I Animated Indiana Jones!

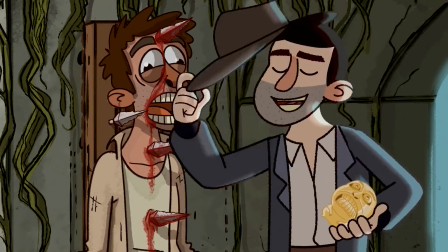0:20 Adios, Supiro.
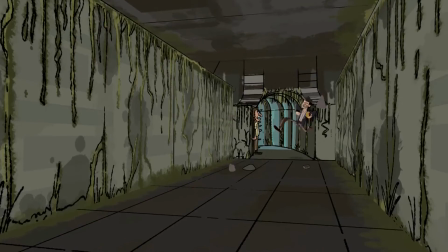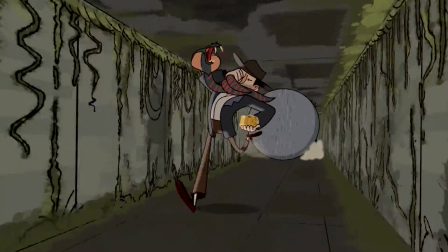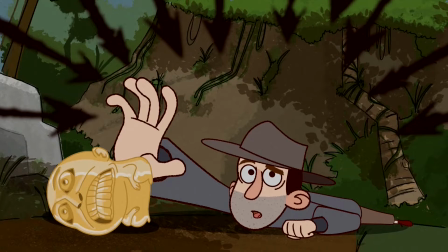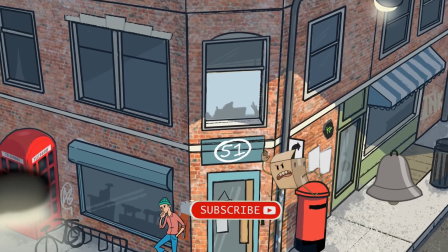Oh, hello there. Welcome back to the channel. This is Blurbox, and today I did something a little bit different. So I started with the video I've been working on for the last while first. Why, you ask? Because I was a bit lazy and I didn't record the entire process, and because it would have been hours and hours and hours, like hundreds of hours of footage.
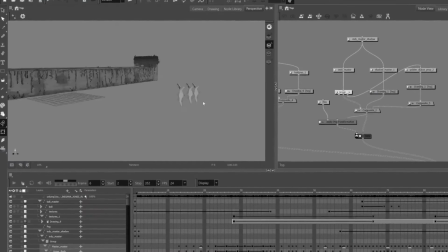1:19 So today I'm just going to go through different animation principles and ideas about how
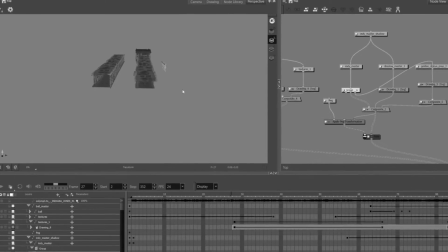1:24 I tackled the 5 or so scenes in this Indiana Jones short I did.
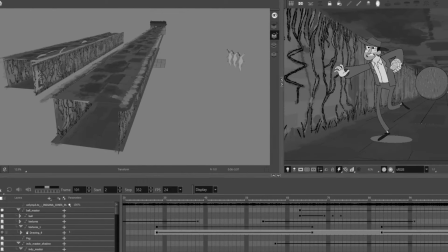1:29 So it'll save me time and it won't be an editing nightmare. Alright, this video I've been working on for a while. The animation took forever. I was unemployed, actually, so that helped. Thank goodness I was made redundant. And so it gave me some free time to slap this together, and I hope you liked it. It was a lot of fun doing it. I think it turned out alright, and yeah, so let me show you a couple of the things I did to animate that.
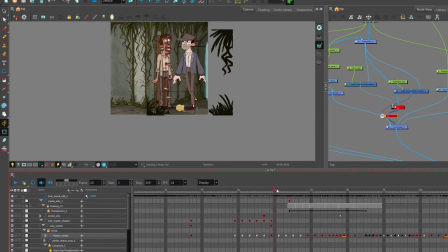1:56 So the thing about animating stuff off screen is you can generally leave it. I like to keep it posed out though, just so I have a good idea of balance and weight in what I'm doing.
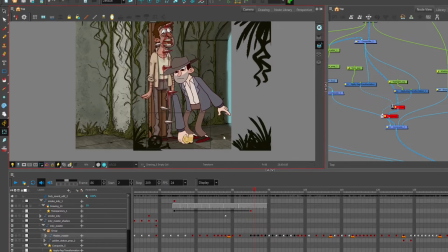2:09 Yeah, so you can see here, these are foreground elements.
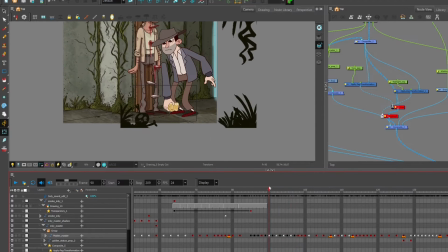2:13 When the camera moves up, you can see them move around to give it a sense of Z depth.
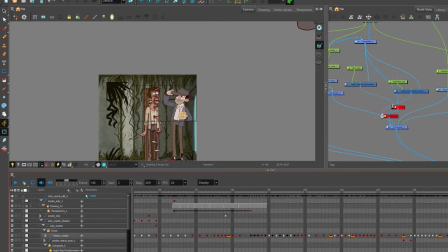2:18 And then over here, for composite reasons, I flipped it over. So when Indy walks over here, you get a little bit more of that foreground element.
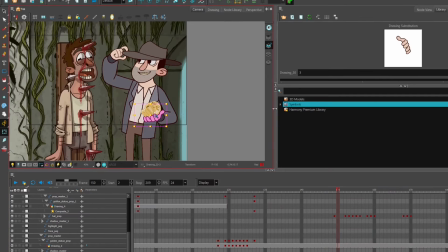2:28 Okay, so Indy comes up here, gives Sapito a little salute, a little hat nod, and the build I made for Indy,
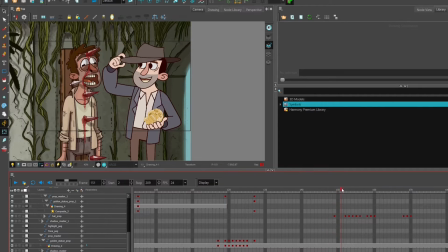2:42 there was a hat built in, but he takes it off here, so I had to duplicate the hat and put it outside the build,
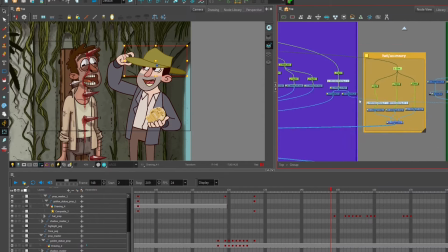2:50 and I called it Thing. And that's the beauty of animating your own stuff. You can just name it whatever you want, and it's not going to confuse anyone.
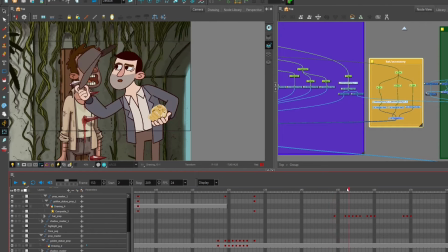3:00 So when he takes the hat off, I switch out the build hat that's attached to his head,
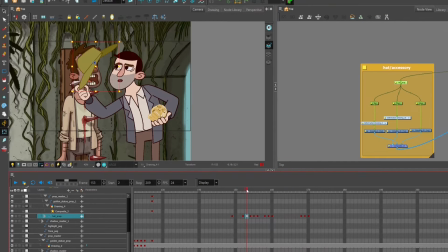3:08 and I switch it for the hat prop, which I named correctly. So he does that. Adios, Sapido.
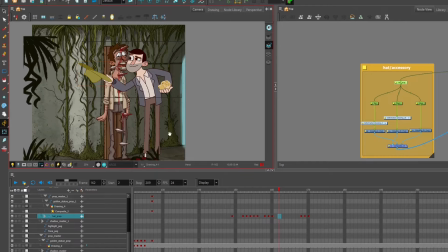3:17 Now, he walks here, but his lower half of his body is off screen.
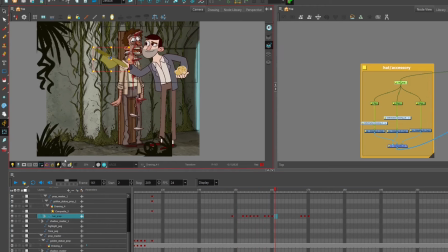3:23 And I don't need to animate the walk there. I decided it's got lazy.
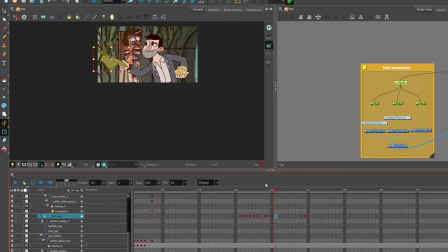3:27 Sometimes I'll just put in the keys, but I won't tween it, so I can see how the body kind of is balanced and how it's working. But you know, it's a bit stylized,
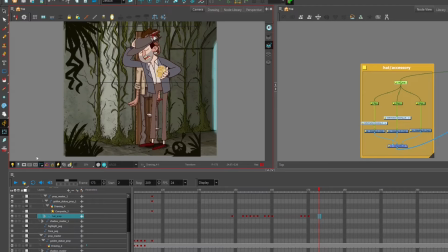3:39 so him just moving across screen and giving him a little bob up and down.
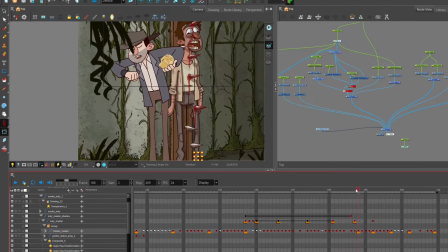3:45 The antics down here because he hears the ball coming, or the ground starts shaking. He doesn't know what it is yet.
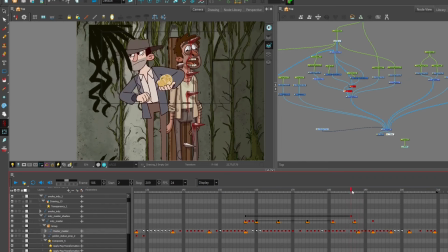3:58 So he goes down his elbows, his shoulders go up. Most of the action is in the head. A little bit of stretch there, one of the principles of animation. And he squashes down, see the stretch there. Let me turn this thing off, because that is getting in the way. Yeah, so
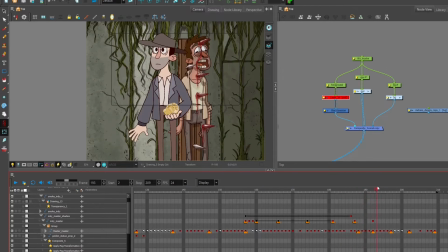4:20 his head comes up, and his jaw, there's a little bit of stretch and squash, just to make it look more appealing.